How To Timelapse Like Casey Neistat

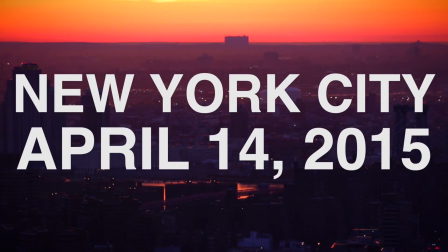(0:10)
Casey Neistat revolutionized internet vlogging by bringing a higher standard quality of content to the table.
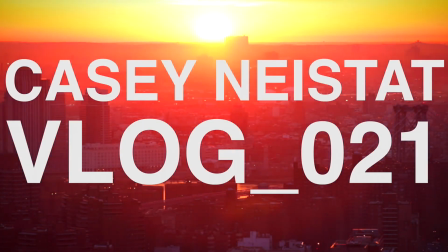(0:16)
A staple of any Casey Neistat vlog is the time-lapse, which he uses both to further the narrative or set the time of day.
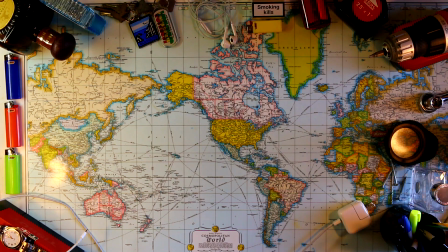(0:23)
But how exactly does he shoot his time-lapses? Items needed include big tripod, small tripod, zoom lens, battery,
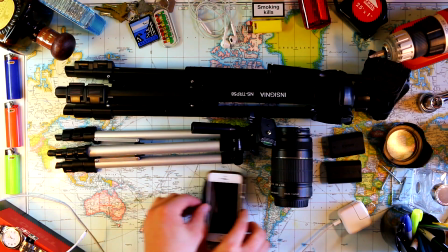(0:34)
iPhone holder, SD card, and camera.
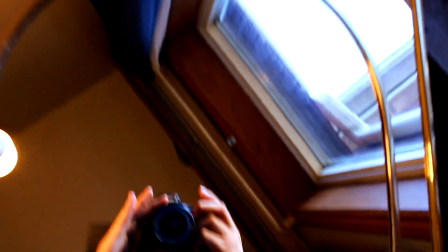(0:38)
That camera is going to have to be a DSLR, by the way. I'm currently using mine to record this shot.
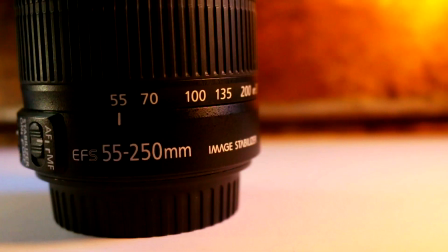(0:44)
A zoom lens with a minimum focal length of
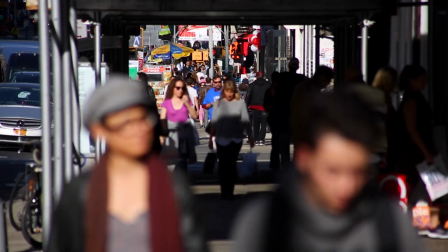(0:47)
135mm at the lowest is recommended so that we can get the same look as Casey does in a lot of his time lapses.
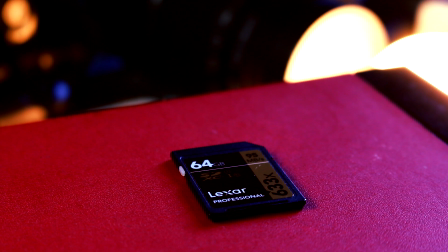(0:53)
And we're going to need a memory card, a big memory card,
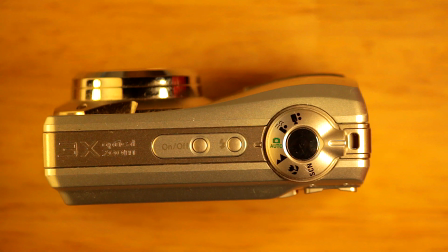(0:57)
because rather than using the traditional picture time lapse, Casey uses video to capture his time lapses.
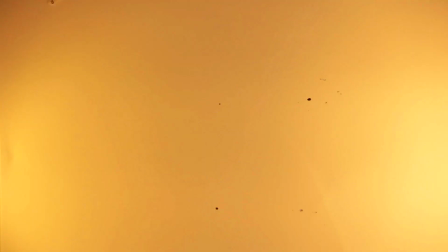(1:03)
And that means files, big files, really big files.
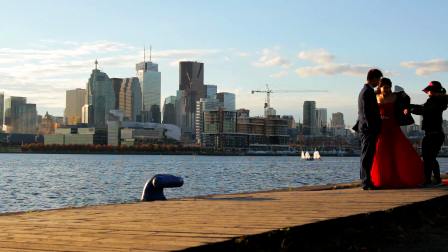(1:09)
And although this method sacrifices some quality, it allows some additional flexibility with the footage.
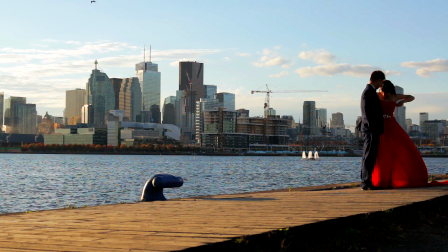(1:15)
Say if anything really interesting happened during the time-lapse, the footage could then be used at regular speed for that part.
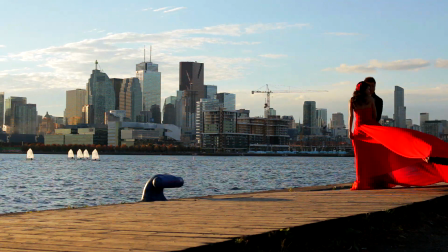(1:22)
And it cuts down on the tedious editing involved in traditional picture time-lapses where more post-production editing and time is required.
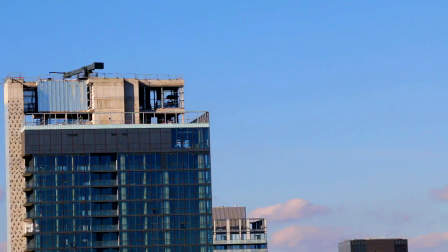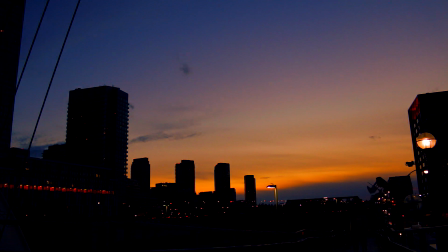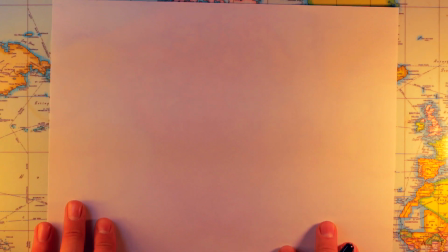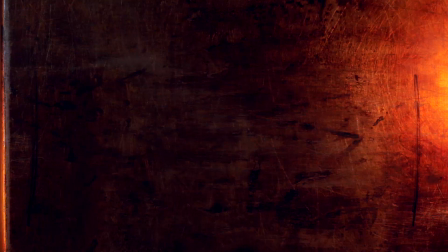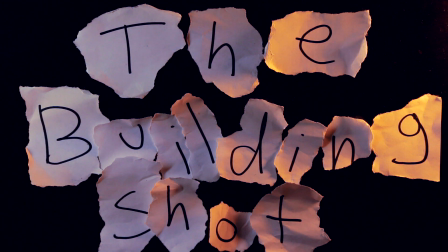(1:53)
The building shot.
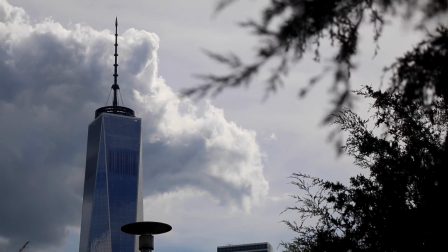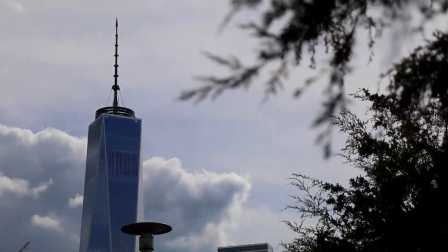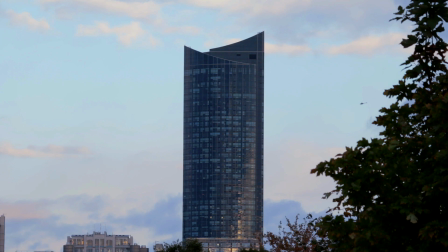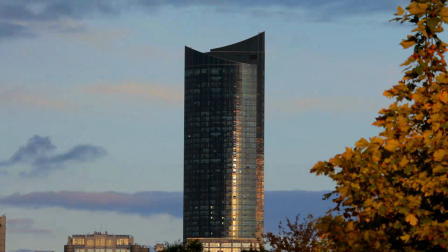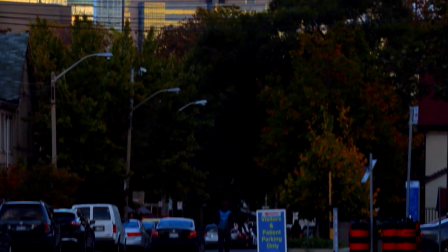(2:16)
So how did I shoot that? The first thing we want is a tall building.
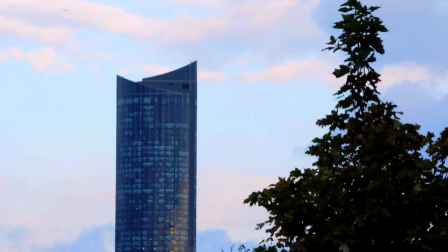(2:20)
I used the tallest condo in Toronto as my subject, the Aura, which is a pretty new building and it sits at 78 stories in height.
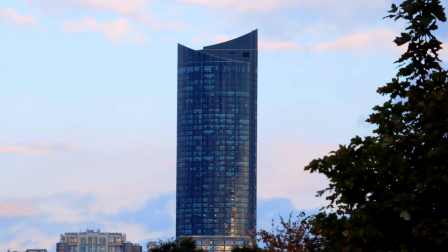(2:27)
But you can also use a much smaller building with the right angle.
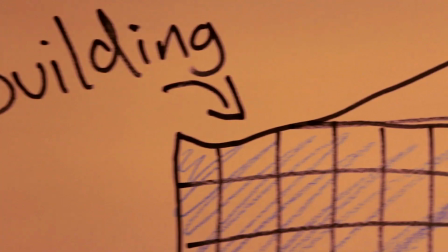(2:31)
We also want a tree in the foreground, and if we want that tree to be a bit more blurry than the background, we want to use a lower aperture.
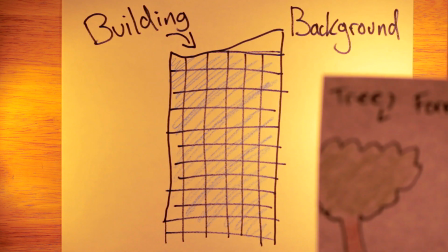(2:38)
An aperture of 5.6 to 10 will create the right depth of field to make that tree a little bit more blurry.
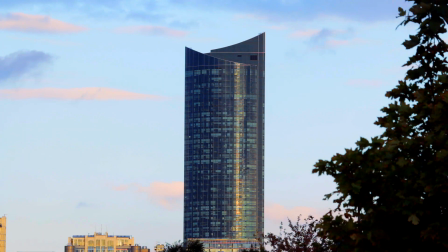(2:45)
And we need a day with some clouds, so check the weather. So remember, when you're composing your shot, you want to always make it worthy of a picture.
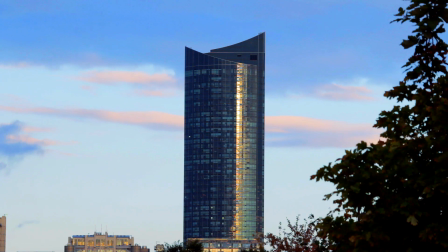(2:54)
That's how I like to set up my shots. If I think that this is worthy of a picture, it's probably going to look good in a time lapse.
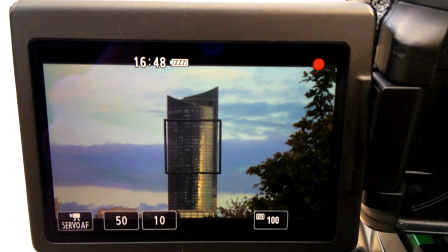(3:01)
Now let's get into the technical settings. This video is currently being shot with a 50 shutter speed at 24 frames per second,
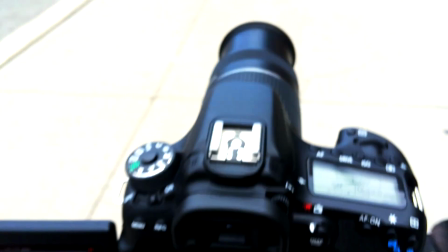(3:09)
10 aperture and 100 ISO, and I am zoomed in to about 175 millimeters,
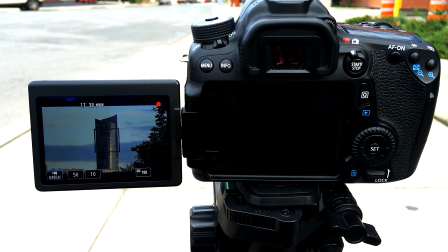(3:19)
and that's my shot over there. And I'm sitting in front of my camera because it's such a far focal length. I don't want the wind to move the camera at all.
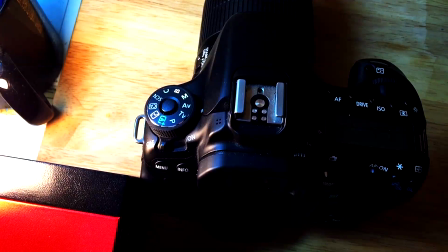(3:33)
Myself as a wind blocker. Always remember to shoot in manual mode when shooting any time lapses.
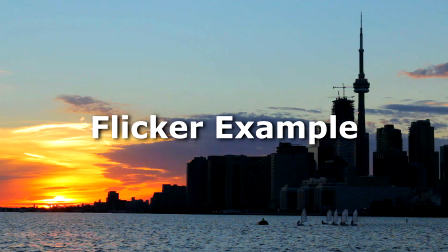(3:40)
This is to prevent flicker. Here's an example of what I mean.
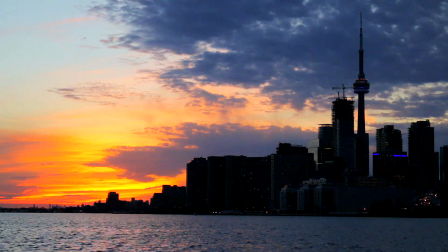(3:43)
So basically, you want the camera to be making no decisions with the exposure when you're actually filming your time lapse.
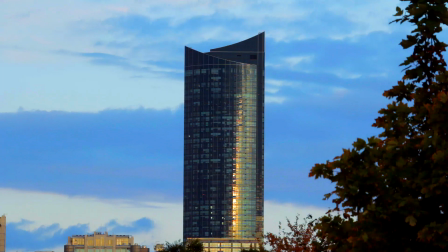(3:50)
So you want all your settings set up before you hit the record button so that nothing changes and you get a nice smooth looking end result.
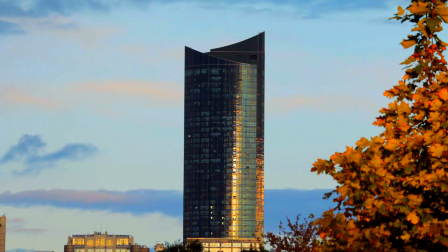(3:58)
Also, make sure that you use manual focus so that the focus doesn't randomly change during the shot, or you can also lock your autofocus.